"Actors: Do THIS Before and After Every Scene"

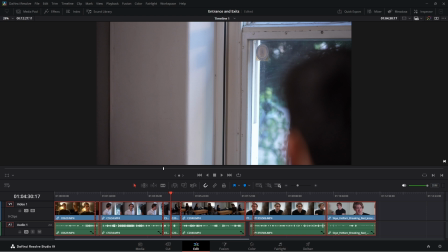3:57 So hopefully you've seen here that when there's an exit for your character, this could either be in a self-tape or in a scene, or anytime you're doing anything, you need an entrance and an exit because it gives so much for the character. This is going to allow the editor to cut into the next scene.
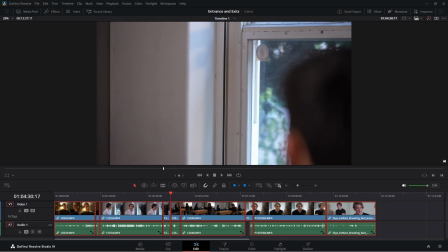4:15 It's going to keep those gears turning so we can see the character after he's finished his lines. Now, he's not so sure. Was that the right thing to say? What does the mentor think about this? How do I feel about what I just said? It's allowing us to see what happens next in the story.
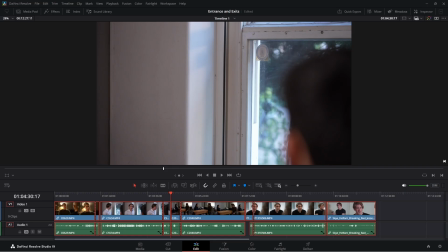4:33 So now we know, the apprentice has left the scene. He's probably going to reflect about what he said. He's going to maybe come back and apologize. Maybe the relationship between the apprentice and the mentor has ended, and this is their last moment together.
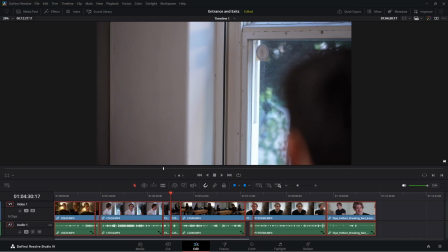4:50 But imagine if I had just stopped, as in the previous scene, and after I said my last line, I just stood there like a statue. We don't know what happens next in the story.
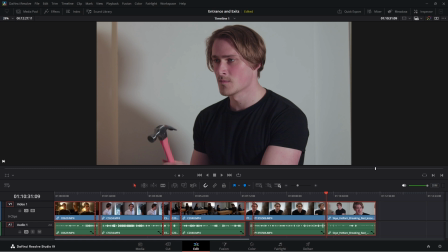5:00 Again, the point I'm drilling home is have an entrance and an exit for each and every scene, a beginning and an ending. You're coming from somewhere, the scene takes place, and then you're going somewhere. There's a life before the scene and a life after the scene, and we need to see both.
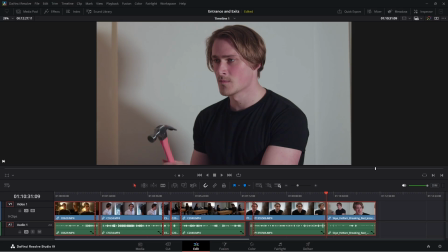5:17 For us to believe that there's a real person on screen, we need to see that. So here's an interesting example, because in this self-tape, I have an entrance technically, but it's really only 2 or 3 seconds, and then the scene starts and takes place.
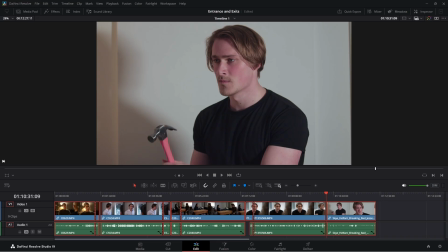5:34 The reason I'm going to call it an entrance is because you can see that there's a life before the scene starts. You can see that there's a person who's listening, who has a hammer in his hand, who, is he going to use the hammer?
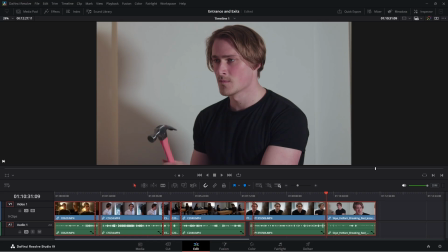5:49 Is he scared for his life? What's going on? He's anticipating something. You can see that I'm thinking thoughts, and I'm active, I'm there, I'm present. There's a life in this character. Although I'm not coming onto the screen or off the screen, there's a real person doing something here.
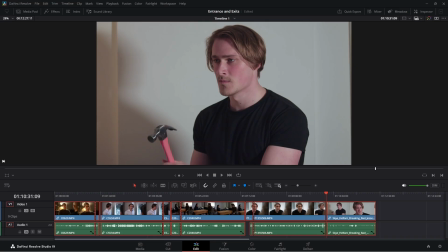6:09 So I'll play this and you'll see that I've given context to the story for the story to unfold.
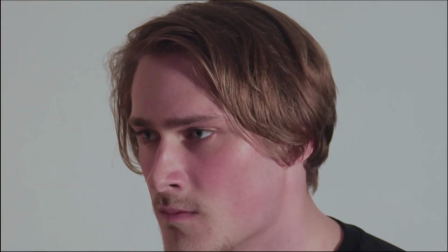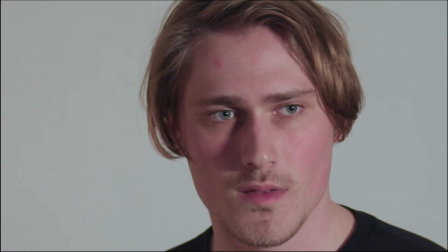6:24 So there was an entrance there. You could see I was listening. I was worried. Is someone going to come in? What do I need to do with this hammer? Am I going to have to use this? And when I hear those words, the first words of the scene, I turn and I look in shock.
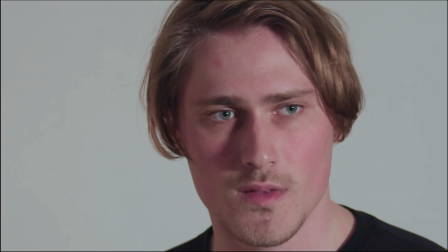6:40 But you could see that there was a life before the scene started. In this scene, I'm quitting my job.
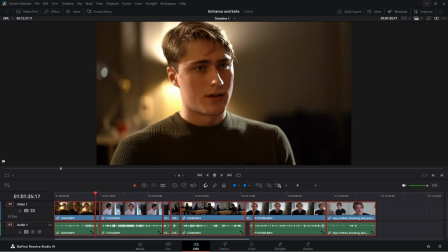6:46 I'm telling my boss, I'm done. It's over. I refuse to work here anymore. And you're going to see that I say my last line, and then I go statue mode. I go stone cold.
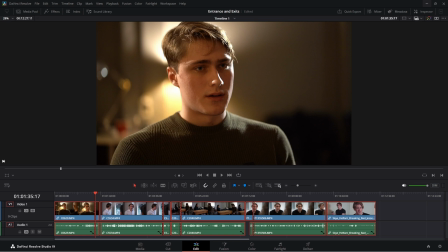7:00 And we'll watch and be the judge yourself of, is this a real person or not?
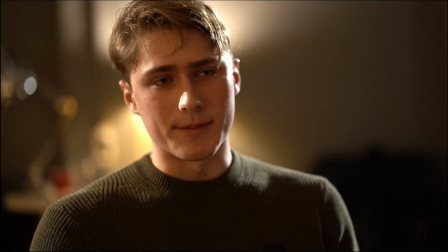7:09 Oh, what are your plans? It's done.
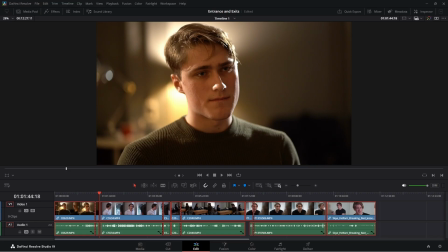7:16 And then he's a statue. Now, again, the problem here is real people don't do this. We don't just stop when we finish our lines. And if you do this on set, or if you do this in any of your projects, you're going to see that it's really hard to figure out where to cut.
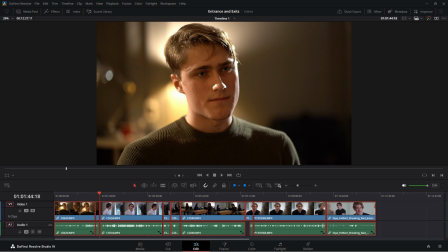7:33 It's hard to cut away to another scene from here, because it's a dead stop. It's cutting from still image, no life, into a new scene. We don't have an exit or an entrance or even information for the audience to figure out what's happened next.
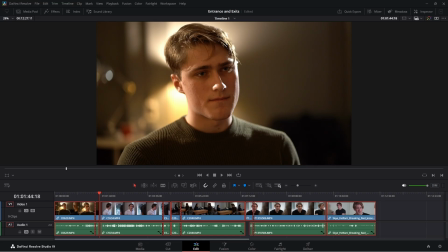7:49 The audience doesn't know what the character's thinking at this point, because I, as the actor, haven't done my job in telling the story. They can't tell, am I furious at my boss? Am I going to try and get him fired? Am I walking away in tears? Am I depressed?